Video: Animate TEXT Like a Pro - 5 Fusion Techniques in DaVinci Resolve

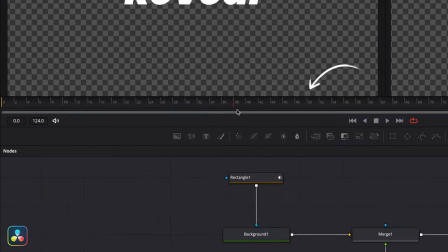Then I'll set another keyframe on the width at this point and move the playhead along further to about frame 50 and set the width to the size we want it to.
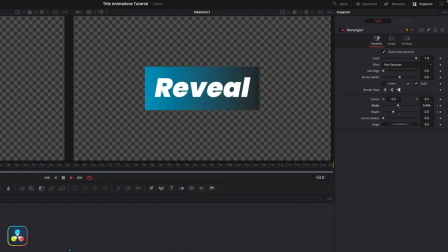So far, it should look like this. Next, I'm going to keyframe the x-axis on the rectangle mask,
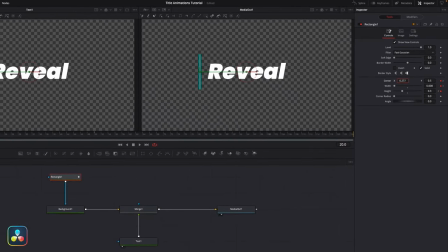just so it moves from the left of the text to the center at the same time as the width animation.
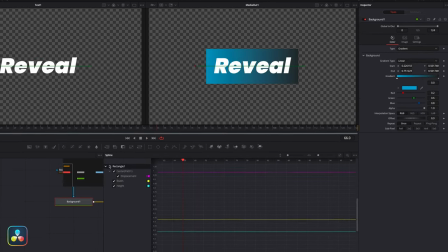And then I'm just going to quickly go into the spline tab again, and I'm going to ease all these keyframes, just so our movements are nice and smooth.
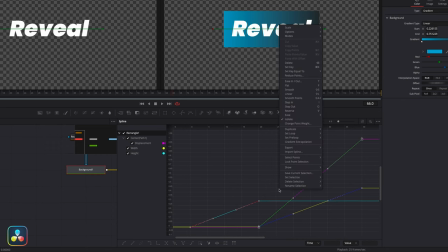Again, if you just highlight these, right click and go to ease, you've got a bunch of easing functions to choose from here. And this time I'm going to select out cubic. And that gives it a nice smooth finish to the movement.
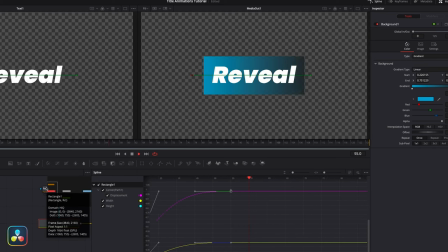Okay, so our rectangle is animating the way we want it, but our text is just sitting on top here. One of the great things about Fusion is that you can actually connect your masks to multiple inputs.
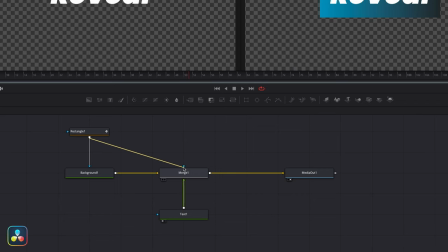So if I just take the output of this rectangle mask and feed it into the blue mask input of the merge node,
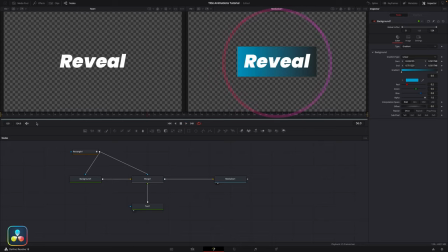you'll see it masks our text too, because our text is running into this merge.
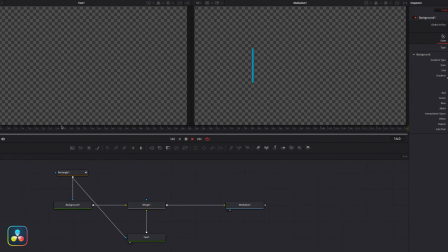Now you could achieve the same effect by running it into the actual text node, but I've connected it to the merge for a specific reason.
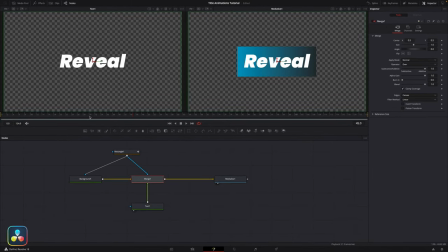With the merge node selected, I can then keyframe the position of our text to move from right to left, the opposite direction of the rectangle as it reveals the text.
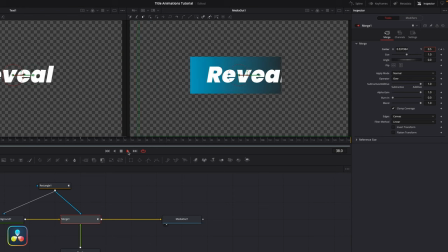And this just adds an extra layer of movement to the animation.
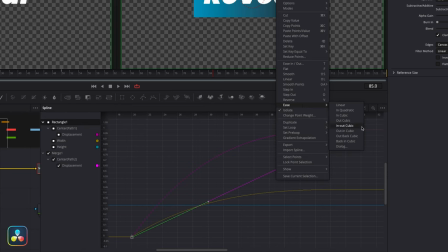Again, I'll ease these keyframes on the text in the spline tab to finish off the motion element here.
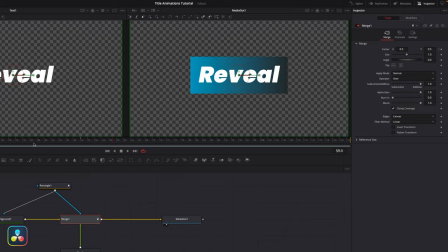To add motion blur, we're going to have to add it in two places.
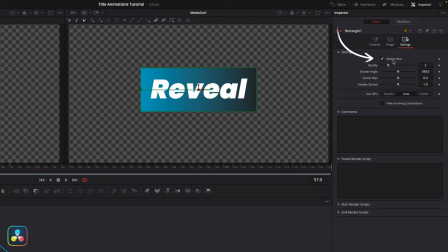First, we'll add it to our rectangle mask in the settings tab, and then we'll add it to the merge for the movement of the text too.
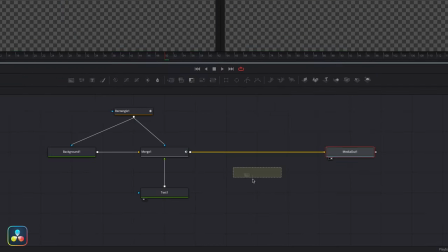Lastly, I'll just merge another background layer before the media out.
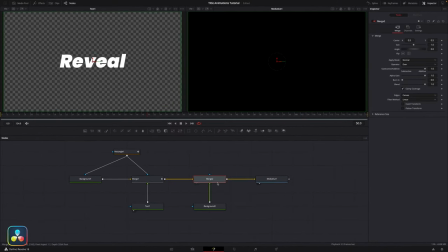And if I hit Command and T or Control T on Windows, this switches so that the background sits behind the animation.
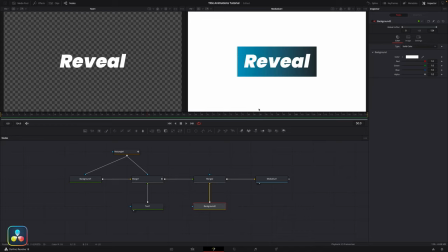And then I'm going to change the color to white too. And that's it. That's the reveal animation.
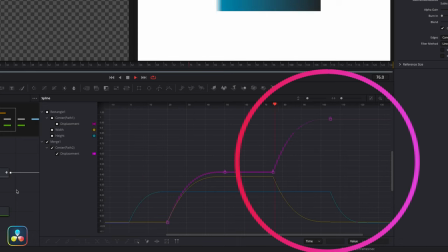Now, if you wanted to, you could also do the same movements in reverse at the end of the composition so that it animates out as well. The next one's one of my personal favorites, and this is the follower modifier animation.
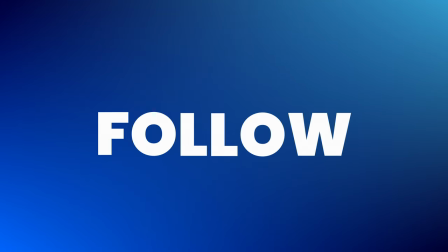Basically, every letter moves on its own in a kind of follow the leader fashion.
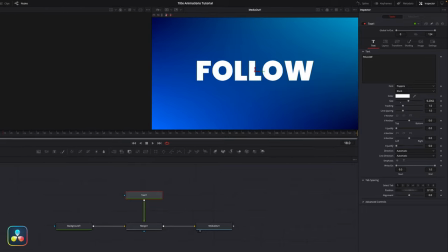So to start, I've got this nice little text title set up here against a gradient background.
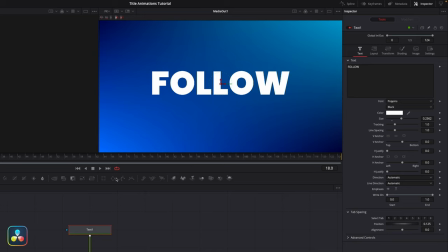And we're going to select the text node and come up to our text box here, right click and select follower. Similar to the character level styling trick that I showed you earlier in the video, this is also a modifier. So if we go up to our modifier tab here, we could see this follower.
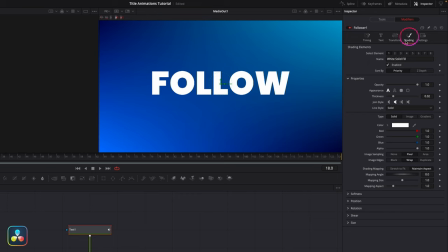Now there's a whole bunch of controls, but I'm just going to come along to the shading tab here and scroll all the way down to the position section.
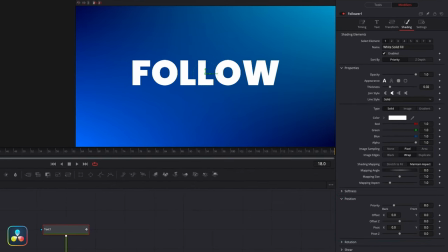This is going to allow us to keyframe the movements of our characters. You'd think this would be in the transform section, but for some reason it's not, and I've no idea why. But regardless, the offset control allows us to keyframe the position of each character. So I'll come up to about frame 50 and then hit this keyframe icon.
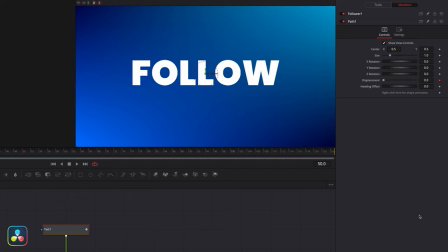It's going to pop up with this path modifier, and that's totally normal, but there's nothing you need to actually touch in there, so you can just ignore that completely. To navigate back to the follower, we just double click on it up here.
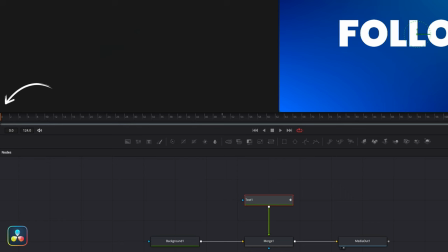I'll then come back to frame 0 on the timeline, move this completely out of view using the Y axis,
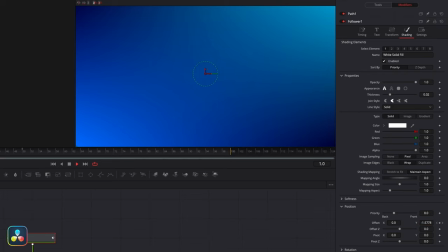and then if we hit play, the text should move up. Now it's not doing what we want it to yet, but we have this motion and this is the first step accomplished.
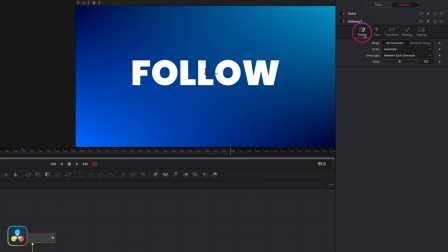Now the next step is we want to come over to this timing tab, and then this is where we're going to define which letters follow which. And we want this to be set to all characters, left to right, between each character, which means that this delay slider controls the delay between each character starting from left to right.
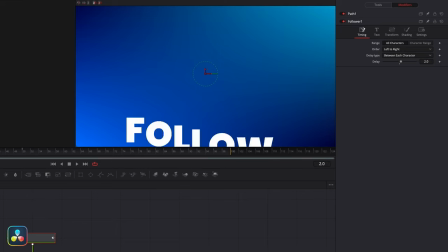Now the scale of this is in frames. So if I go to 2, for example, that's going to apply a 2-frame delay between each character.
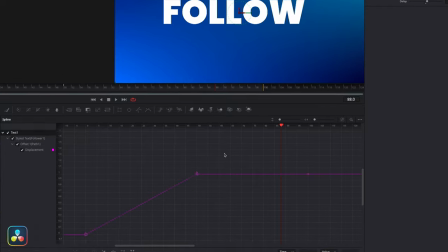And if we jump back into our spline tab again, we could set up a little overshoot animation by right clicking, going to ease out back cubic.